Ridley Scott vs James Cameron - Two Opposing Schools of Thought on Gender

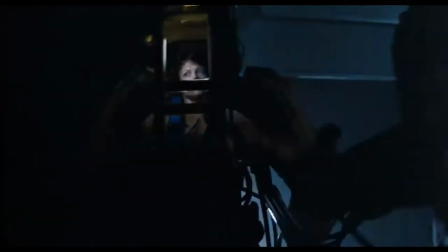When making the sequel to Alien, James Cameron tried to make his version different from the original, and not just because he wanted to keep it fresh.
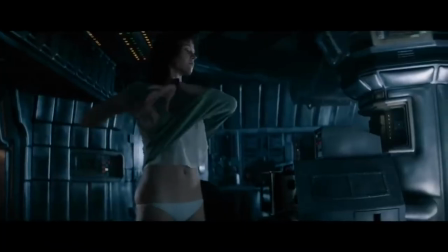He also said the original turns Ripley into a sex object when she strips down to her underwear. And then she dropped her gear and was in her panties for the last scene.
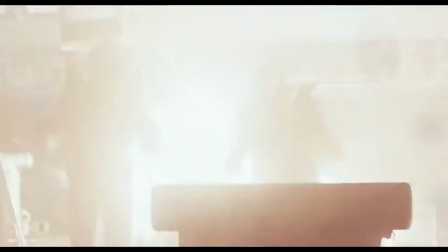You see, to me that stepped over that line. This criticism and his means of addressing it not only explains many of Cameron's decisions in Aliens,
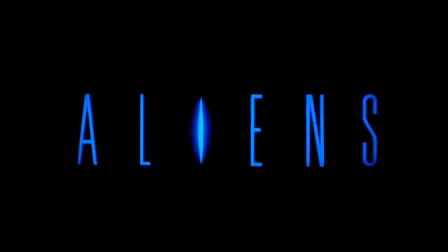but it also shows the contrasting styles of James Cameron and the director of the original Alien, Ridley Scott.
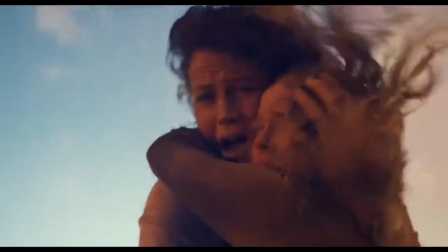Aliens may have a similar story structure to Alien, but it makes the bold choice of drastically changing the tone, atmosphere, and gender dynamics of the first film.
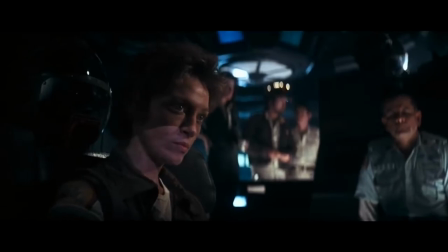Ridley Scott favors atmosphere above all, which means creating a futuristic, gender-integrated workplace, while also using horror tropes to heighten fear.
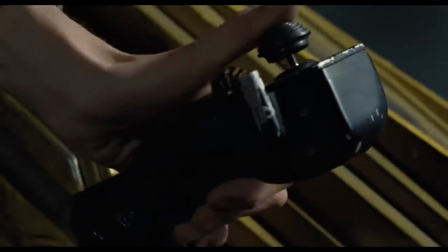But Cameron wanted to make a more culturally aware film. That's why Ripley embodies the 80s ideals of female empowerment through excelling in traditionally male environments.
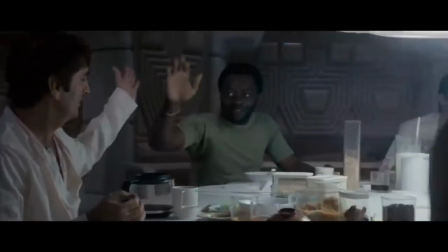An early draft of the original Alien actually notes that all characters are unisex and can be played by a man or a woman.
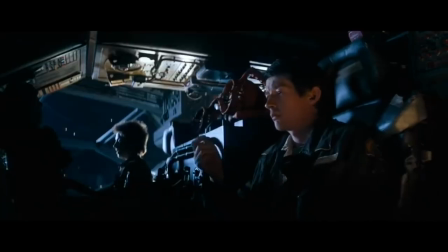The final film mostly reflects that idea. The majority of the dialogue is gender-neutral, and nobody acts particularly feminine or masculine.
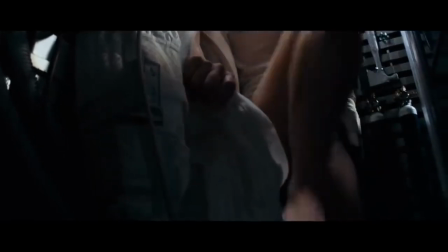The final underwear scene in Alien is far from pornographic, as Cameron implies, but it's obviously shot in a way that plays up Ripley's nakedness.
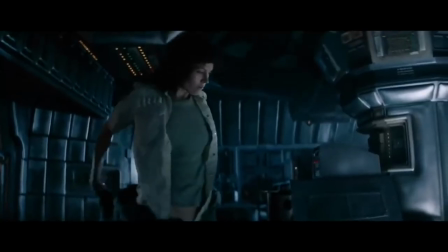Ripley strips down to get comfortable at a time when she's actually in the most danger. Her exposure highlights the anxiety of the scene. by showing her vulnerability to the alien lurking in the shadows.
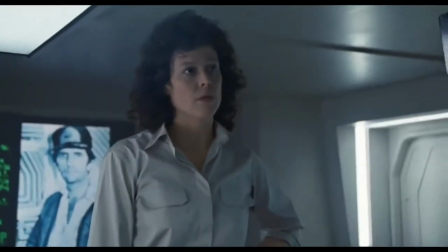Cameron set out to write an action film about revenge, not about fear and vulnerability,
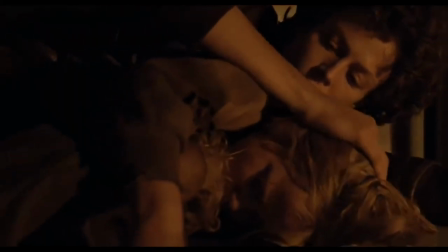so he centered the film around a core aspect of femininity, motherhood, and used it to motivate both Ripley and the mother xenomorph.
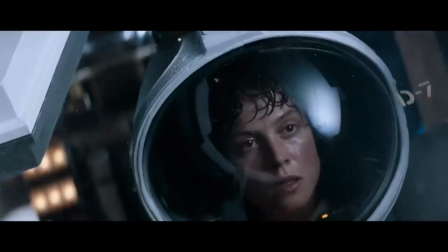In contrast, Alien feels much more timeless, which reveals the hallmark of Ridley Scott. Ridley Scott's movies have distinct atmospheres that almost never feel tied to the time they were made.
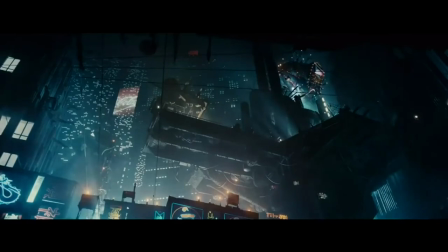His film Blade Runner feels like a completely foreign world, not America in the 1980s, and Alien feels just as otherworldly, not a product of the late 70s.
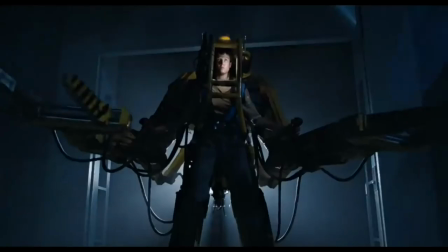Unlike the original film's infrequent hints at gender, Aliens regularly reminds us that Ripley is a woman.
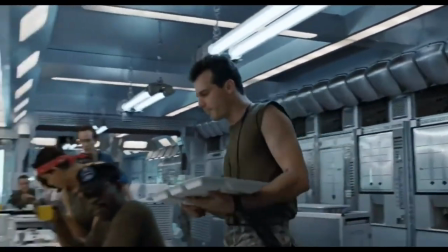The script intentionally contains the same male locker room talk as the original, but this time, Ripley's the one rolling her eyes.
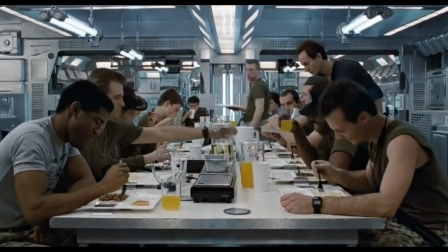There's some juicy colonist daughters we have to rescue from their virginity.
She surprises the male soldiers by showing she can operate the exosuit.
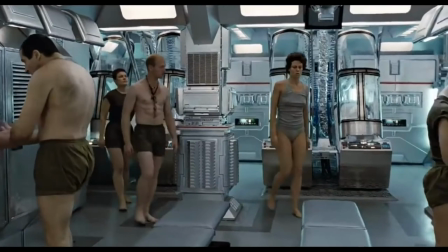Where you want it?
In a scene where Ripley gets out of cryosleep, her underwear is not only less revealing,
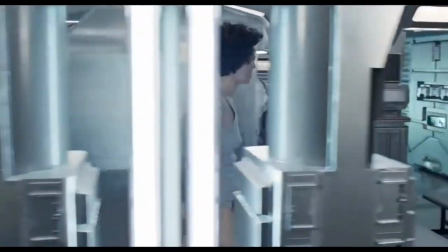but none of the men around her look at her any differently, and the camera never gazes on her nakedness like it does in Alien.
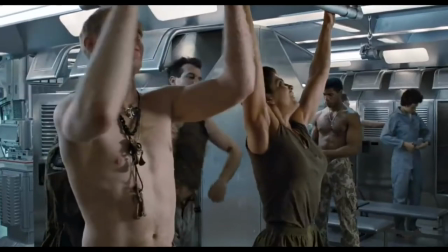In addition to the change in underwear, Cameron avoided making any female characters vulnerable at any point.
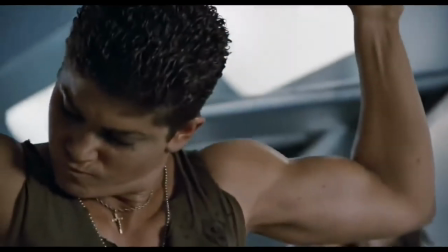Hey Vasquez, have you ever been mistaken for a man? No.
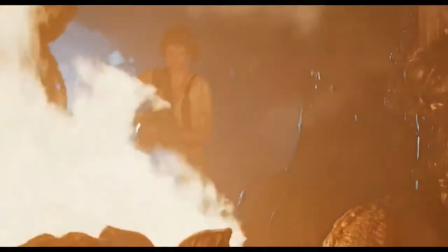Have you?
A quick look at Ripley says it all. In Alien, she's escaping in fear with her flamethrower.
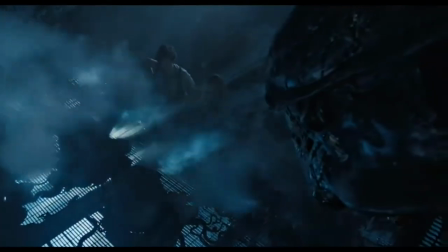In Aliens, she's facing the mom head-on, holding not just a flamethrower, but also a young child and an extra machine gun.
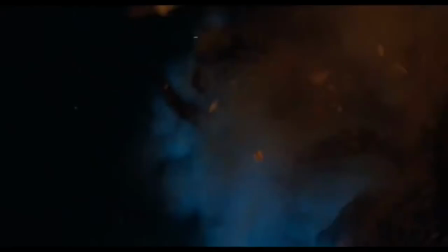And when it comes to female characters, that badass persona is a James Cameron hallmark.
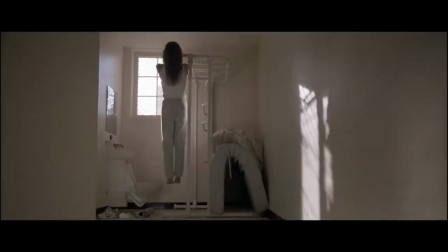He loves writing female characters who can do pull-ups like Vasquez and Sarah Connor, or who fight men, like in Avatar and Titanic.
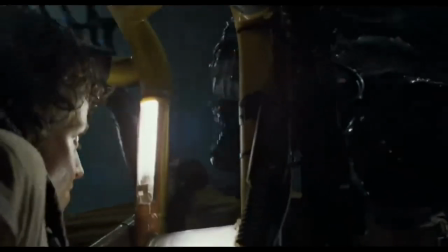And it shows Cameron's very 80s perspective on female empowerment.
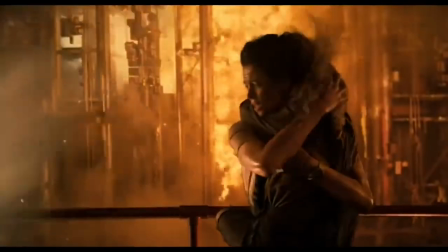Cameron's female warrior take on Ripley is indicative of another one of his hallmarks. His movies are often tied to American culture at the time they were made.
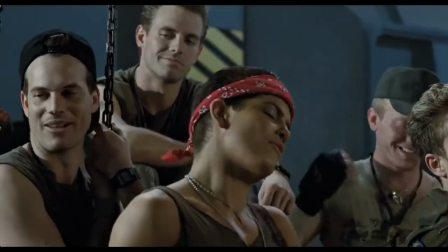All you have to do to know when Aliens came out is look at the hairdos or the Reebok sneakers. Along with the 80s aesthetics, the film also reaffirms the traditional nuclear family.
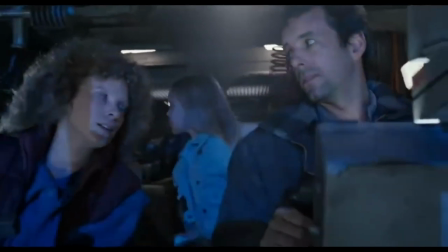A scene in the director's cut shows a mother and father disciplining their misbehaving son and daughter in a space rover.
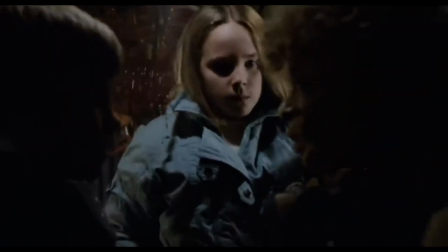Knock it off. I catch either of you playing in the air ducts again, I'll tan your hides.
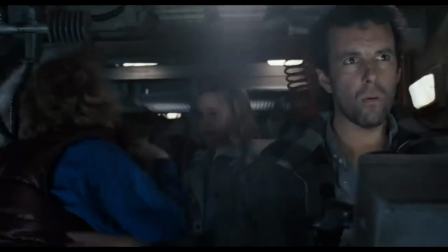Even on a distant alien planet, families still act like they're straight out of an 80s sitcom.
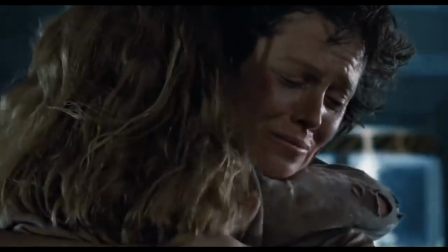And by the end of the film, Ripley has gained a nuclear family of her own.
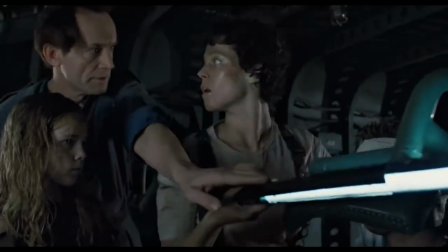She has a husband, a daughter, and even the android functions as a sort of loyal pet that protects the family.
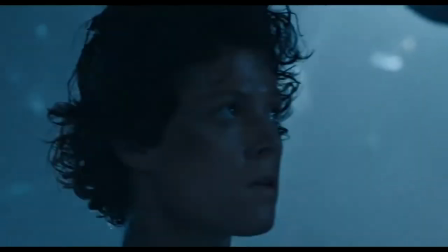Perhaps these differences in style explain the differences in Ripley's character.
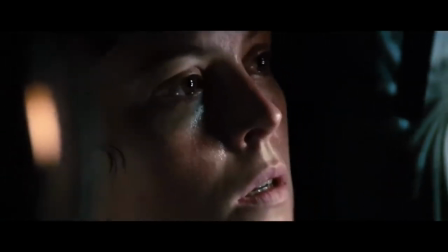In Alien, her character is written as gender-neutral, but the film's direction plays up her femininity to heighten our fear of the xenomorph.